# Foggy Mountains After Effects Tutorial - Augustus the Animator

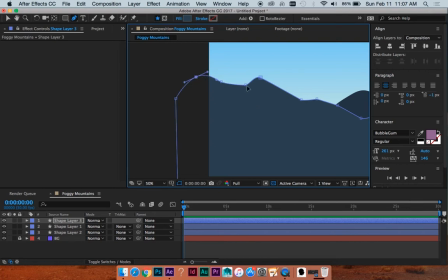All right, look at those crazy good mountains. Maybe make some of these a little lower.
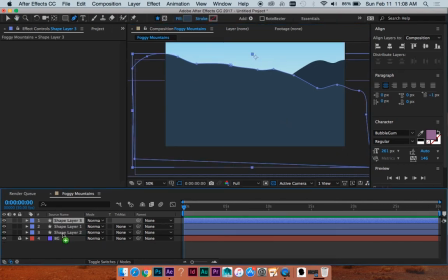Okay, move him to the bottom.
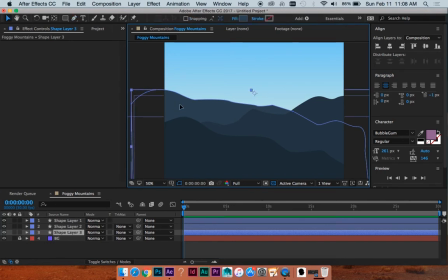Yeah, you can already sort of see like, okay, yeah, this is like, this is mountainy. I can tell what this person is trying to do.
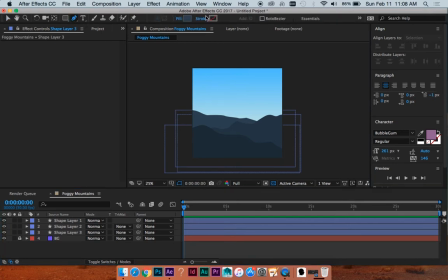And what more could you ask for? Okay, I'm just gonna do one more. Make this kind of substantially lighter.
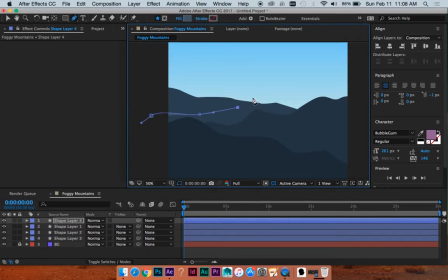And then have him come along. I'm just gonna have him go under here. Sort of have one peak right here, maybe. Have him come down.
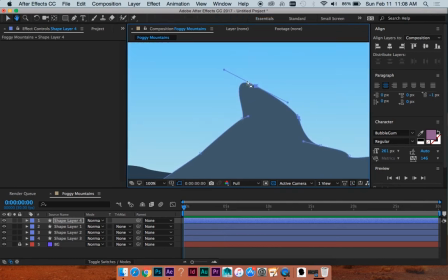That doesn't look too great. It looks like the mountain from the Grinch. If anyone has seen that. Classic. Okay. Hit shift to deselect a point. Just grab it again. Make this a little less weird.
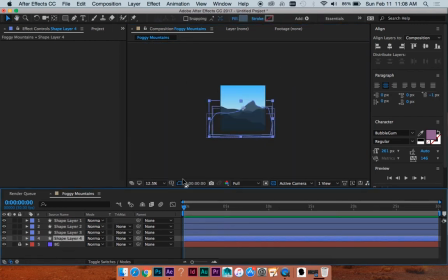Great. And let's move him below. Great.
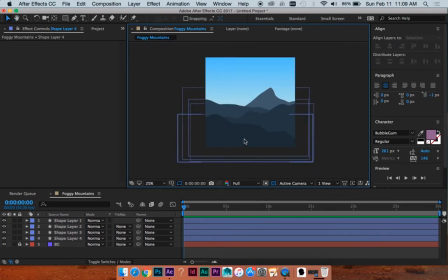And that sort of looks like mountains, right? Mountains at dawn or whatever.
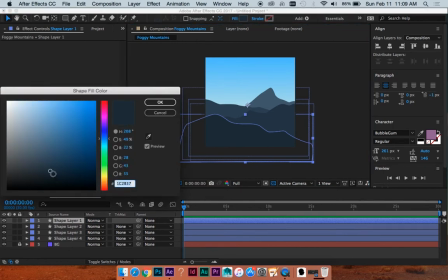I'll make this a little darker to have it stand out a little more as like foreground.
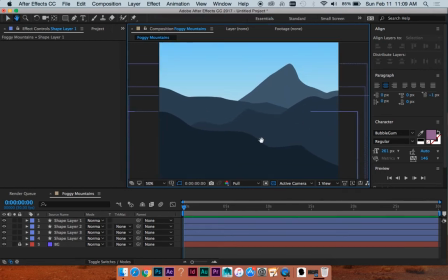Great. Okay. So we've got our layers, and now we want to create even more space between these layers by having a fog appearance.
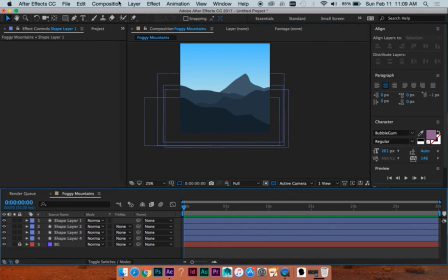And we're going to do that with the wonderful fractal noise effect.
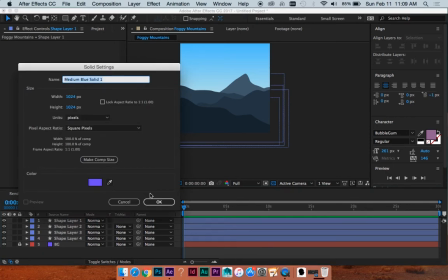So I'm going to hit Command Y to do a new solid. Bam.
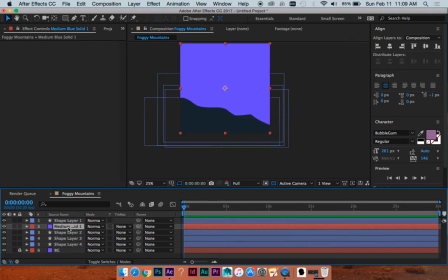I'm going to put him, let's see, just below this first layer, I think is what I want to do.
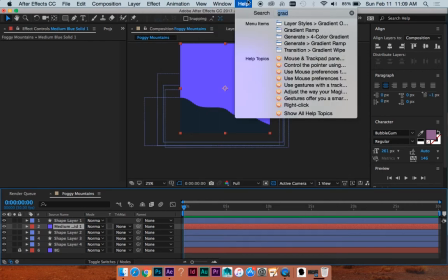And we are going to do, instead of looking for it, I'm just going to do fractal in my search.
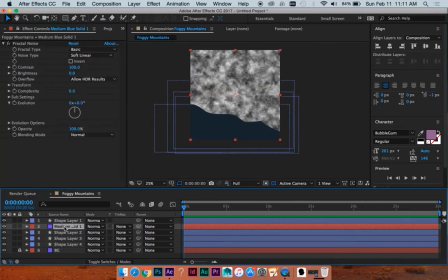Yes, noise and grain, fractal noise. So with our fractal noise, the settings that are default,
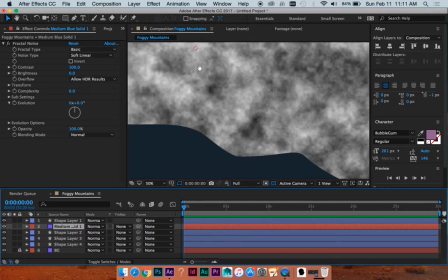just like basic and soft linear, are actually going to be the starting point for what we want.
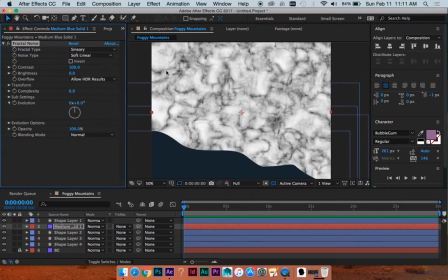Because everything else looks a little too like structured, and that just like looks a little bit weird, even though you'd think cloudy would maybe work better.
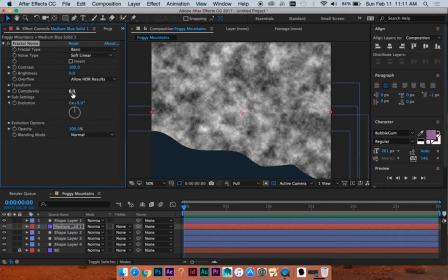It doesn't, in my opinion. I'm just going to do basic. And we are going to up the complexity a little bit, because that just kind of increases the detail as you zoom in.
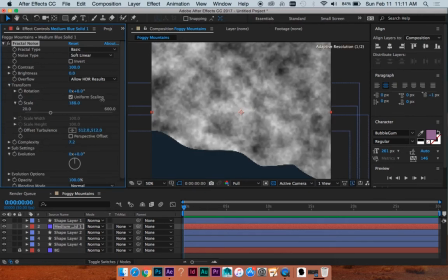So we're going to twirl down transform and make this a little bit bigger to kind of just look like bigger sort of areas of cloud.
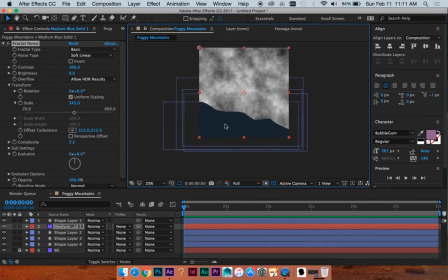Great. And then, let's see, I will make our evolution change a little bit. So I'm going to keyframe it right now. I'm just going to go up to like 10 seconds for this.
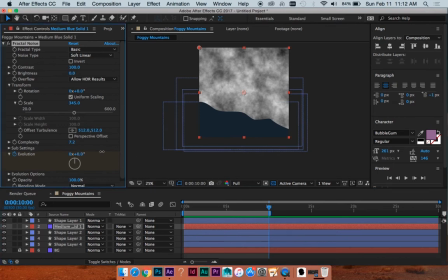Hit N to reduce my work area, and then we'll crank this. We'll do like maybe 2 revolutions of that. If you crank it a ton, let's see how this looks.
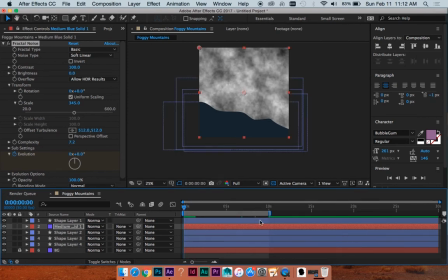You can barely see it because my computer is being slow, but it gives it a little bit of like life and movement, which is nice. I may have even given it a bit too much. It'll look a little otherworldly if you do crank it, or like a time lapse, which is pretty fun.
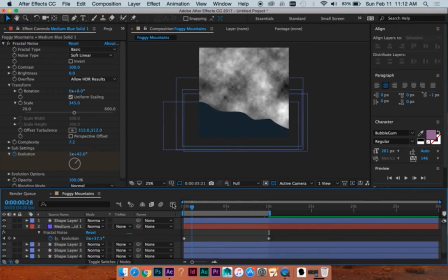But I don't want that for this. So we're just going to do that, which is nice. And then I'm going to keyframe my offset turbulence, which is kind of just basically making,
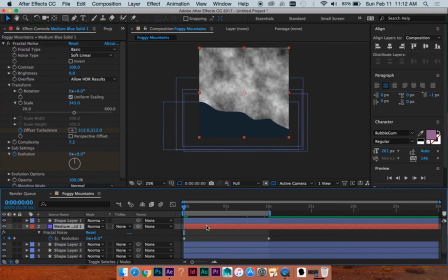it's just like a position keyframe for the fractal noise, versus if you move this whole solid, then, you know, that doesn't work necessarily. So it'll move the fractal noise within the shape, which is great. So I've keyframed that. Let's go over to the end and maybe look like it, have it look like it's drifting up the mountain.
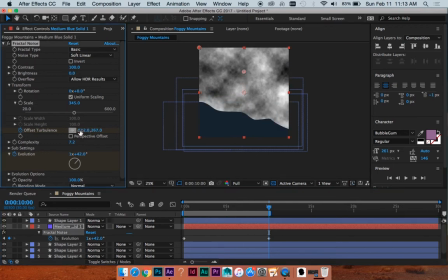I don't actually know what fog does. I think that's a thing. So we'll kind of just do that. Going up the mountain, and it's great. Yeah, okay, we'll start with that. And now what we're going to do is make a mask on this.
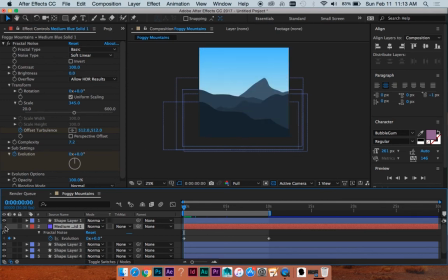So I'm actually going to make this invisible quick.